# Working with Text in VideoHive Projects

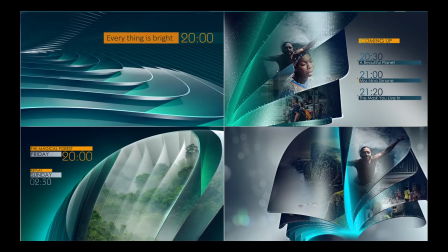Broadcast packs for entertainment programs have a different aim and character.
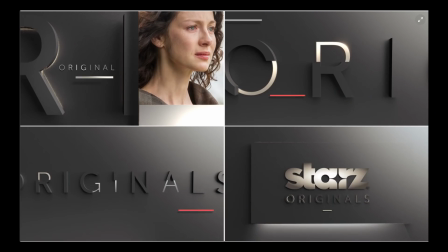As a rule, the design, the dynamics of animation, and the choice of fonts depend on the channel-specific features.
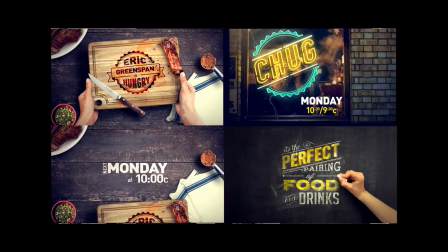The text type depends on the content. It's mainly announcements or separate blocks with titles.
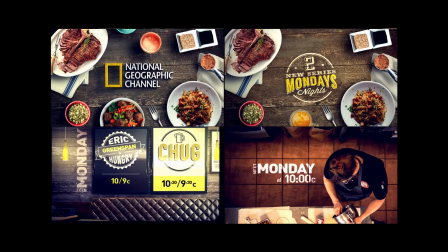In such projects, they don't use blocks with a lot of symbols. The text is always large.
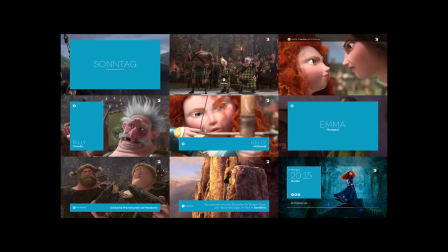The arrangement of the text depends on the arrangement of the placeholder, the main character of the composition.
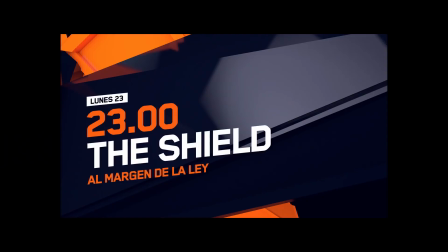In this case, the text plays a secondary role. If it's a bumper, the text will always be the main hero of the composition.
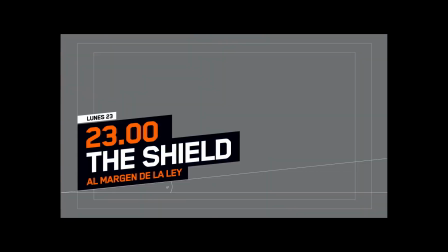Pay special attention to the way the text block is arranged. It shouldn't go beyond the boundaries of safety. Stay away from the edge of the shot, inside the frame. Title action safe.
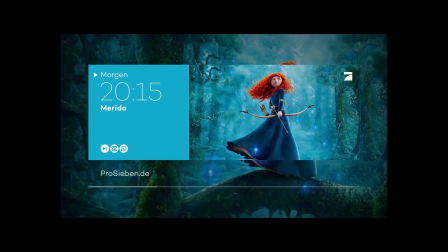Almost every shot has one typeface with 2-3 font different in thickness, size and color.
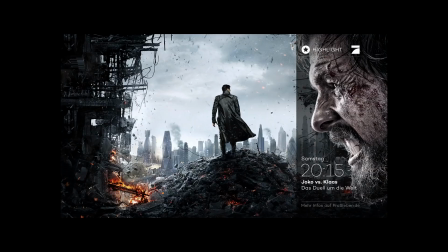Such solutions help to make the image more vivid and attract the viewer's attention,
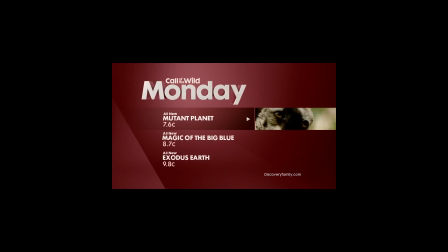putting accents on the most important words or phrases. The text plays a great role in such projects.
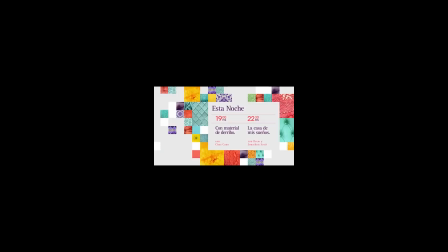Sometimes a work has a simple aesthetic design, but the text you skillfully use makes it incredibly attractive and interesting. There are no limitations on colors. These are maybe all features of the text in this category.
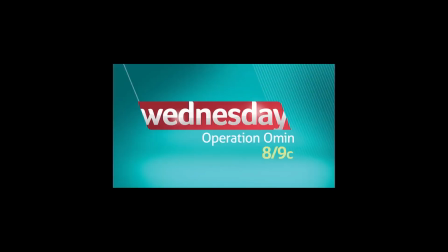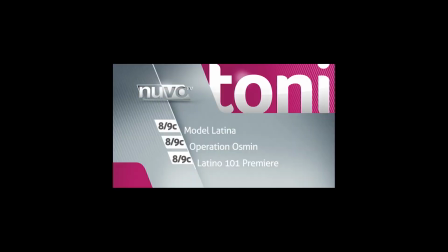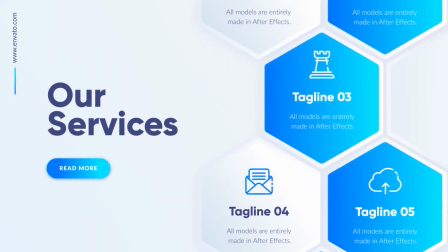Infographics, HUD, and small elements.
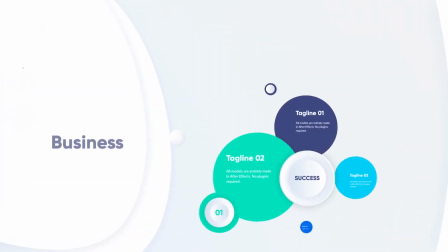Infographics in a section of corporate presentations, that's why it's made according to the same principles,
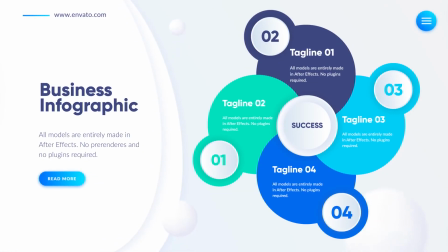but taking into account the arrangement and forms of the elements.
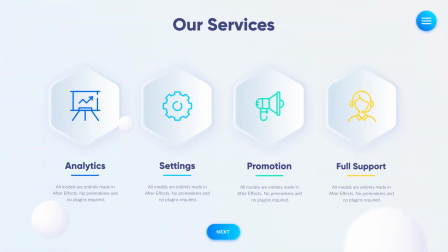Text is used not only in the headings but also as an additional explaining
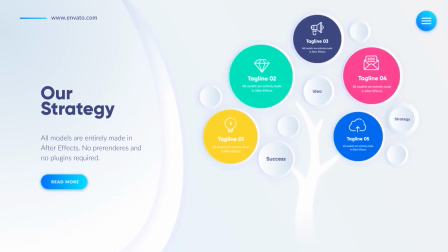block or several blocks with the name of some parameter and a separate explanation.
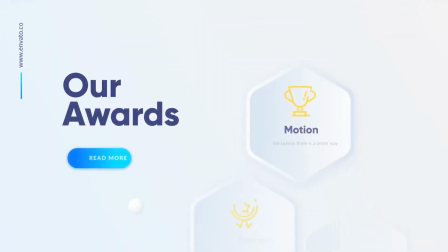Text can be outside or inside the form. In this case, the text alignment depends on a geometry of this form. For example, if a complex form is surrounded with several text blocks,
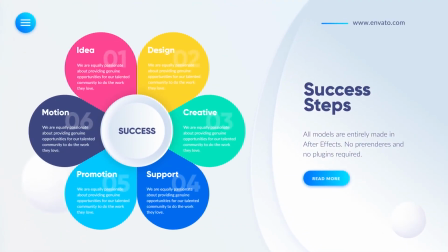then line alignment can go both on the left or on the right side
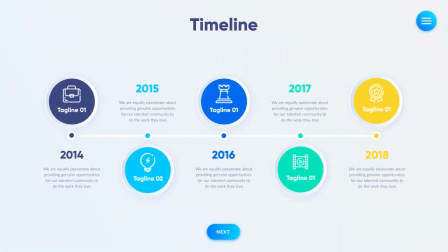to enhance symmetry and direct the viewer's attention to the most important part of the shot.
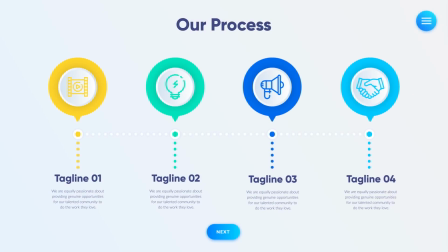The same for the variants when the text is under a symmetrical form or above it.
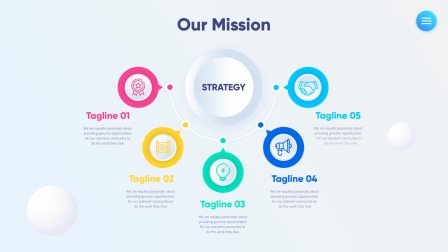Text reveal animation in such projects must be smooth and consistent,
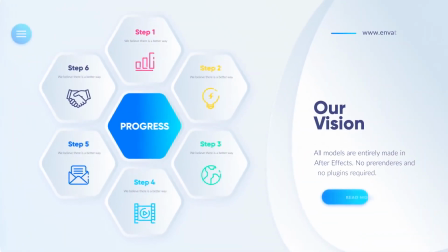without sudden movements to keep the attention to the information on the slide. In small elements and holographic interfaces,
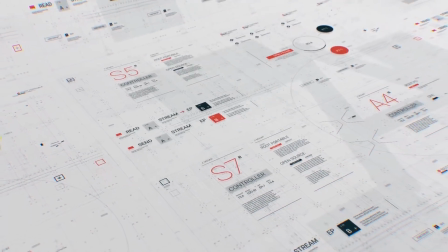the text usually looks like long data paragraphs, lines of codes and numbers.
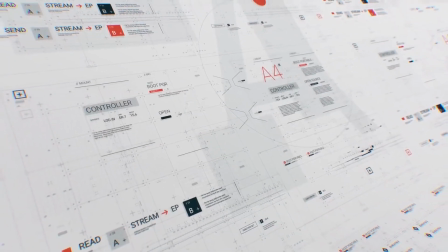Pay attention to the fonts. It's grotesque, often stylized as interfaces of the future.
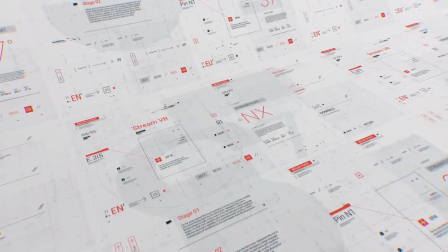The text is mainly small and you can't read it because of many details.
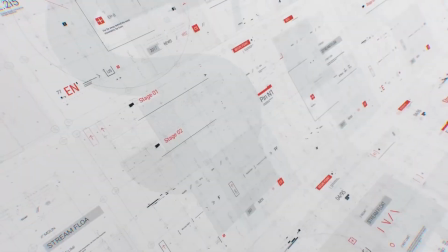But it's not necessary, because in this case text is an element of design first of all.
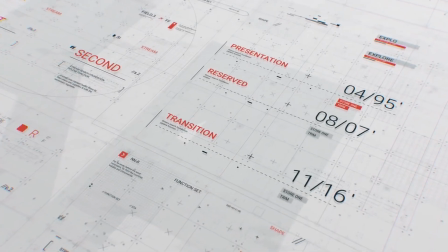There are much more variants to animate such text, from a letter-by-letter decode to the reveal of the whole text through glitch.
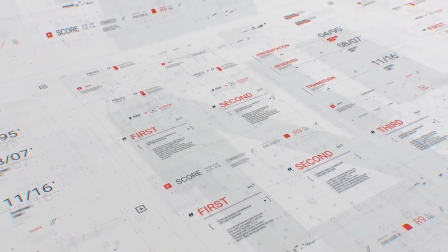The only limitation is to avoid rotation.
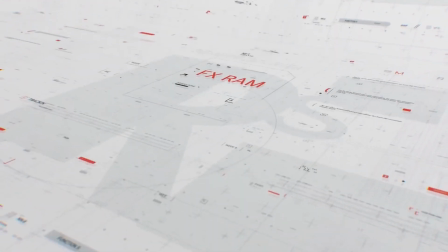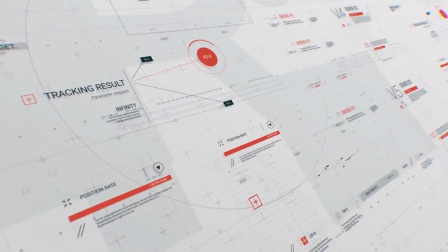Openers, promos, event videos, short intros, and so on. It's the biggest and the most popular category on VideoHive.
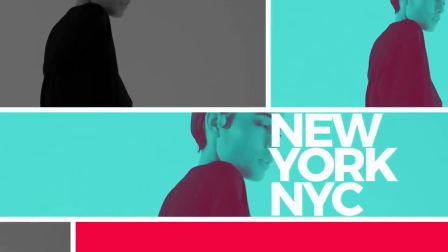Their structure is pretty similar.
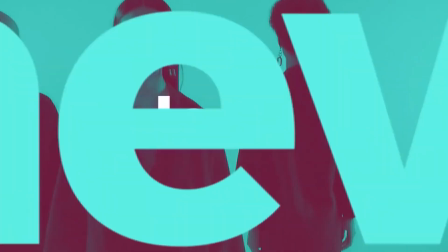As a rule, openers include a logo or a greeting text in the beginning,
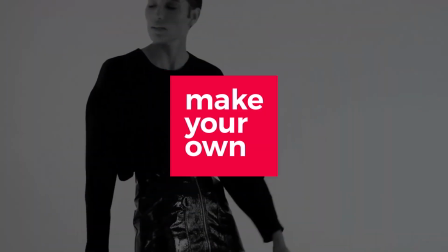the main part, placeholders and titles, and the final part, a logo, and a company website.
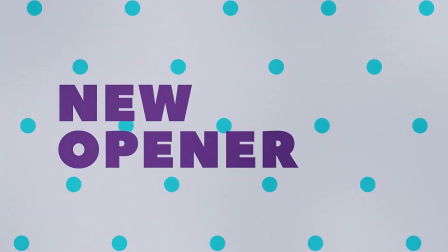The visual part depends on the target audience and doesn't have any limitations.
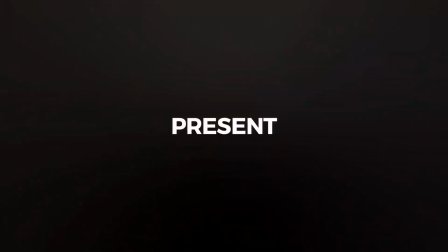Several topics as an example: corporate promo or intro, event promo for business conferences,
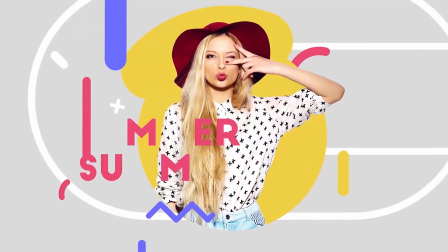music or sport events, online shop or company, startup promo, fashion event, and so on.
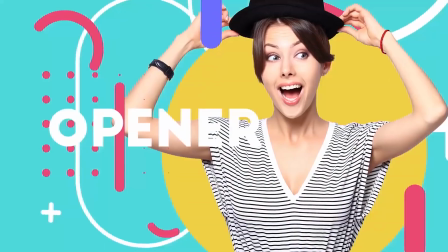Work with text in such projects strongly depends on the stylistics and the topic of the project.
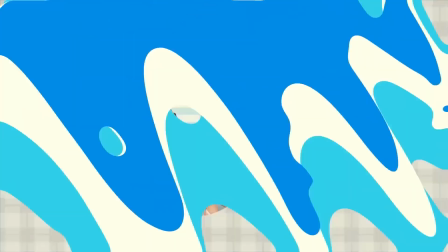If it's fashion, we write about fashion. If it's an event, we point dates, time, names, and topics.
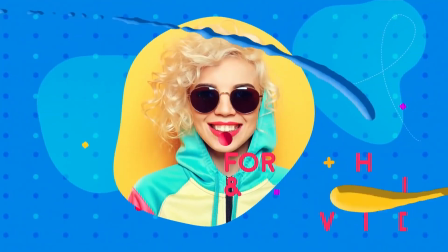Text blocks are often arranged in separate dynamics boxes or plates to make them easy to read.
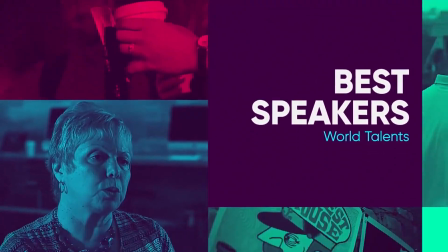Most often such projects include small text blocks or separate words, which is connected with the high dynamics of animation.
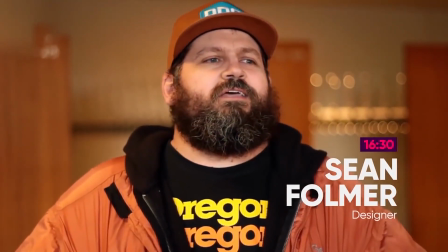The line alignment depends on the composition features and doesn't have strict limitations.
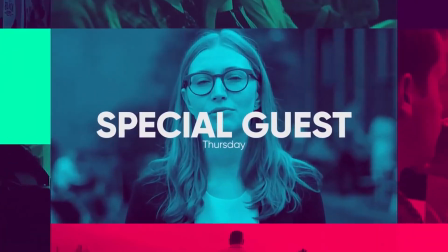You can use any fonts. Short phrases shouldn't have quotes and punctuation marks.
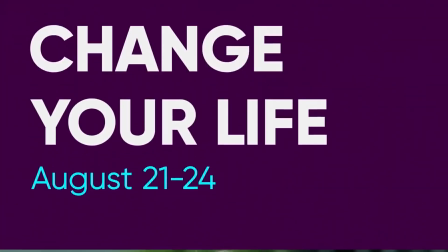If you need a comma, you'd better change the phrase.
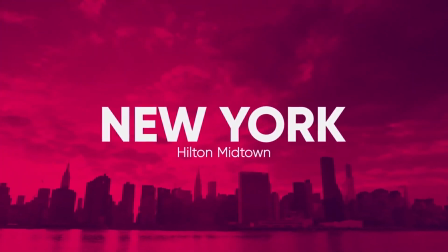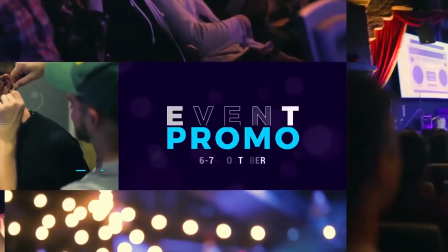In event videos, authors often use a speaker's name and position.
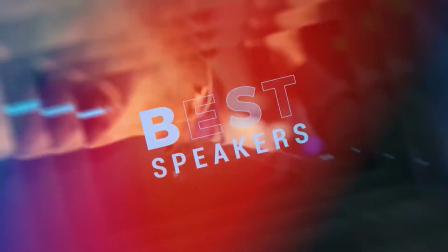In such cases, the rules are very simple.
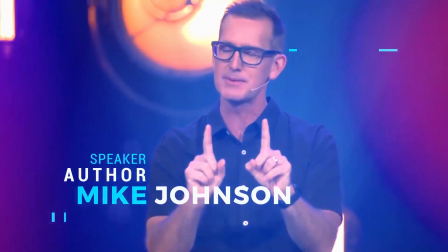The position is written in one word and stands higher than the name, but the font size is much smaller.
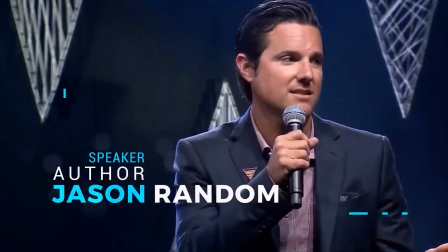Then goes the name. It must stand below the position as it consists of several words and you can read it longer,
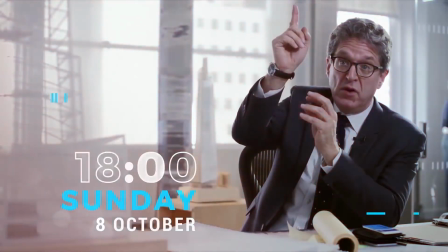but the font size is much bigger because a person is more important than a position.
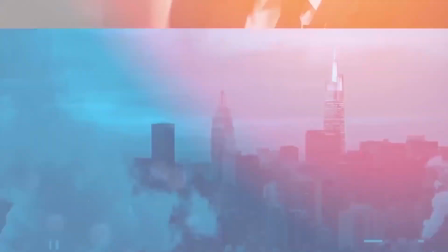In the titles for feature films, documentaries, and authors' programs, the rules are the same.
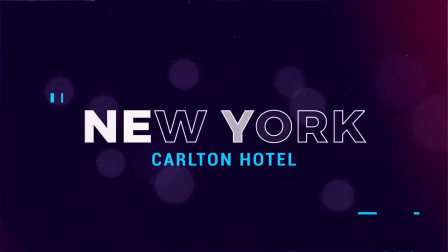Promos for shops, restaurants, and services have a lot of text blocks as a rule.
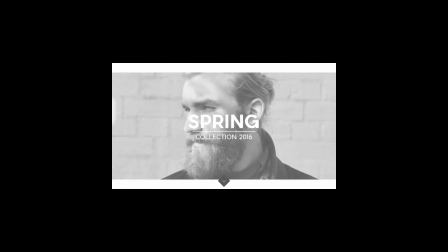The amount of text depends on the image in the shot.
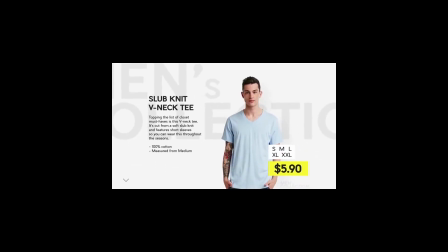If you put some food in the shot, use the typeface to draw the viewer's attention to the most important information.
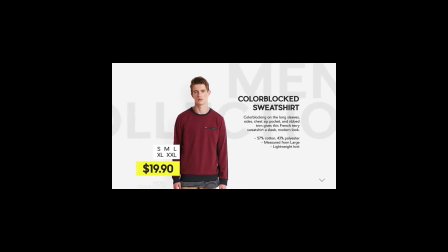Mark it with the font size, color, and thickness. For example, the price is always bigger, thicker, and brighter.
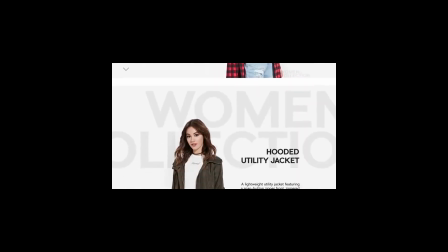The features of other blocks shouldn't compete with the most important information, and the whole text must match the chosen stylistics. Such projects have a lot of information. That's why the dynamics shouldn't be too fast. If you don't have enough time to read all the text, delete some text.
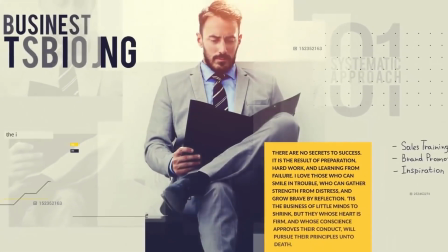Corporate promos are often bought to convey important information by a speaker.
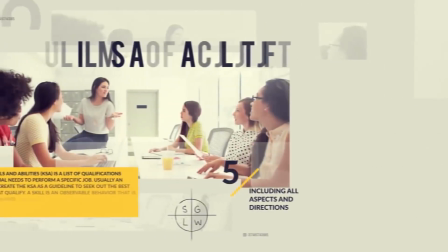In such cases, the text may be used as a design element.
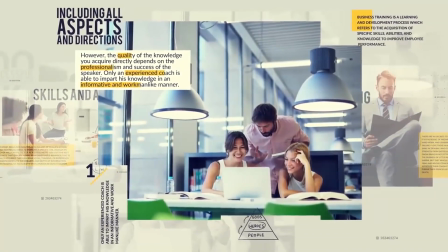The speaker gives the main information to the viewer and the designer duplicates important words or phrases through the video.
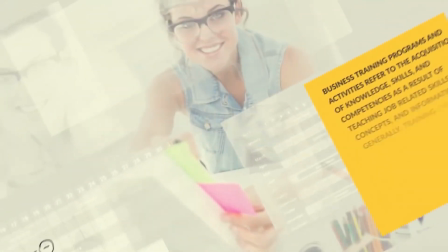These phrases are much bigger than the rest of the text, as they enhance the perception and impress the viewer most of all.
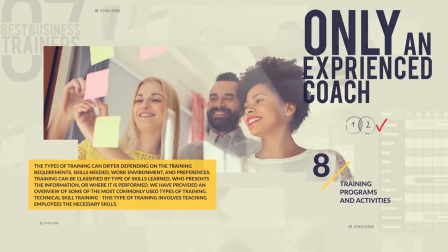In one phrase, words can have different font thickness within one typeface or can be marked with a color to attract special attention.
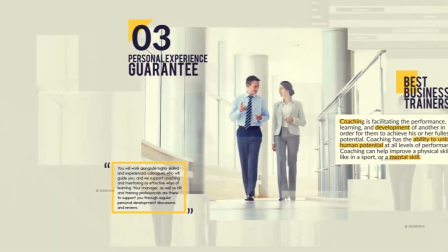The rest of the text is much smaller and is used as a design element,
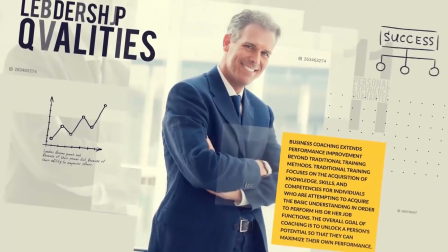filling the frame and creating a feeling of an information space.
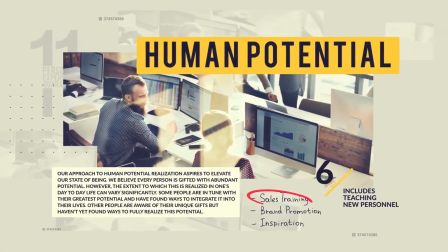You can use handwritten schemes and diagrams imitating notes in a notebook.
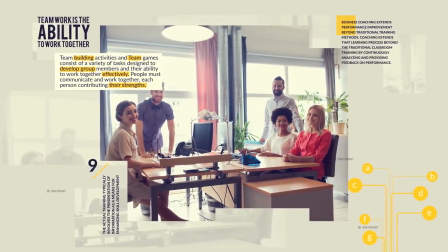It's an excellent variant of using text as a design element.
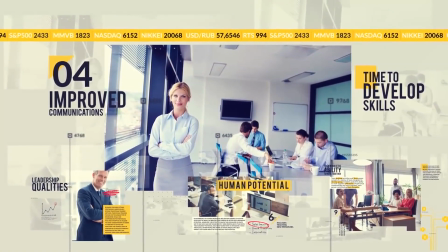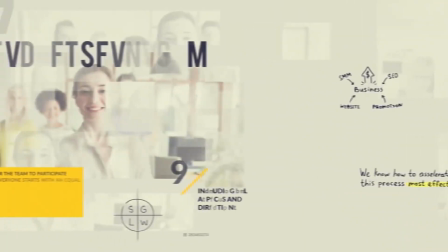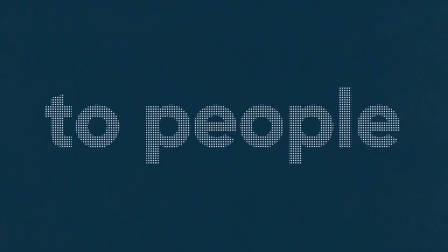In this category, animation has no restrictions, but depends in general on the character and dynamics of animation in the project.
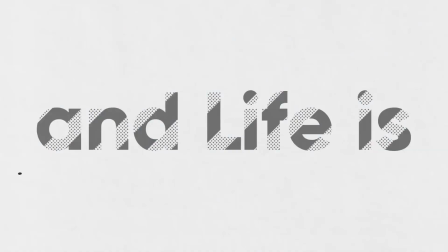For example, in stomps, the high dynamics restrict the time for a text reveal to 1 second. That's why the text reveals as a full shot together with the background and has a small animation of symbols to the music bit.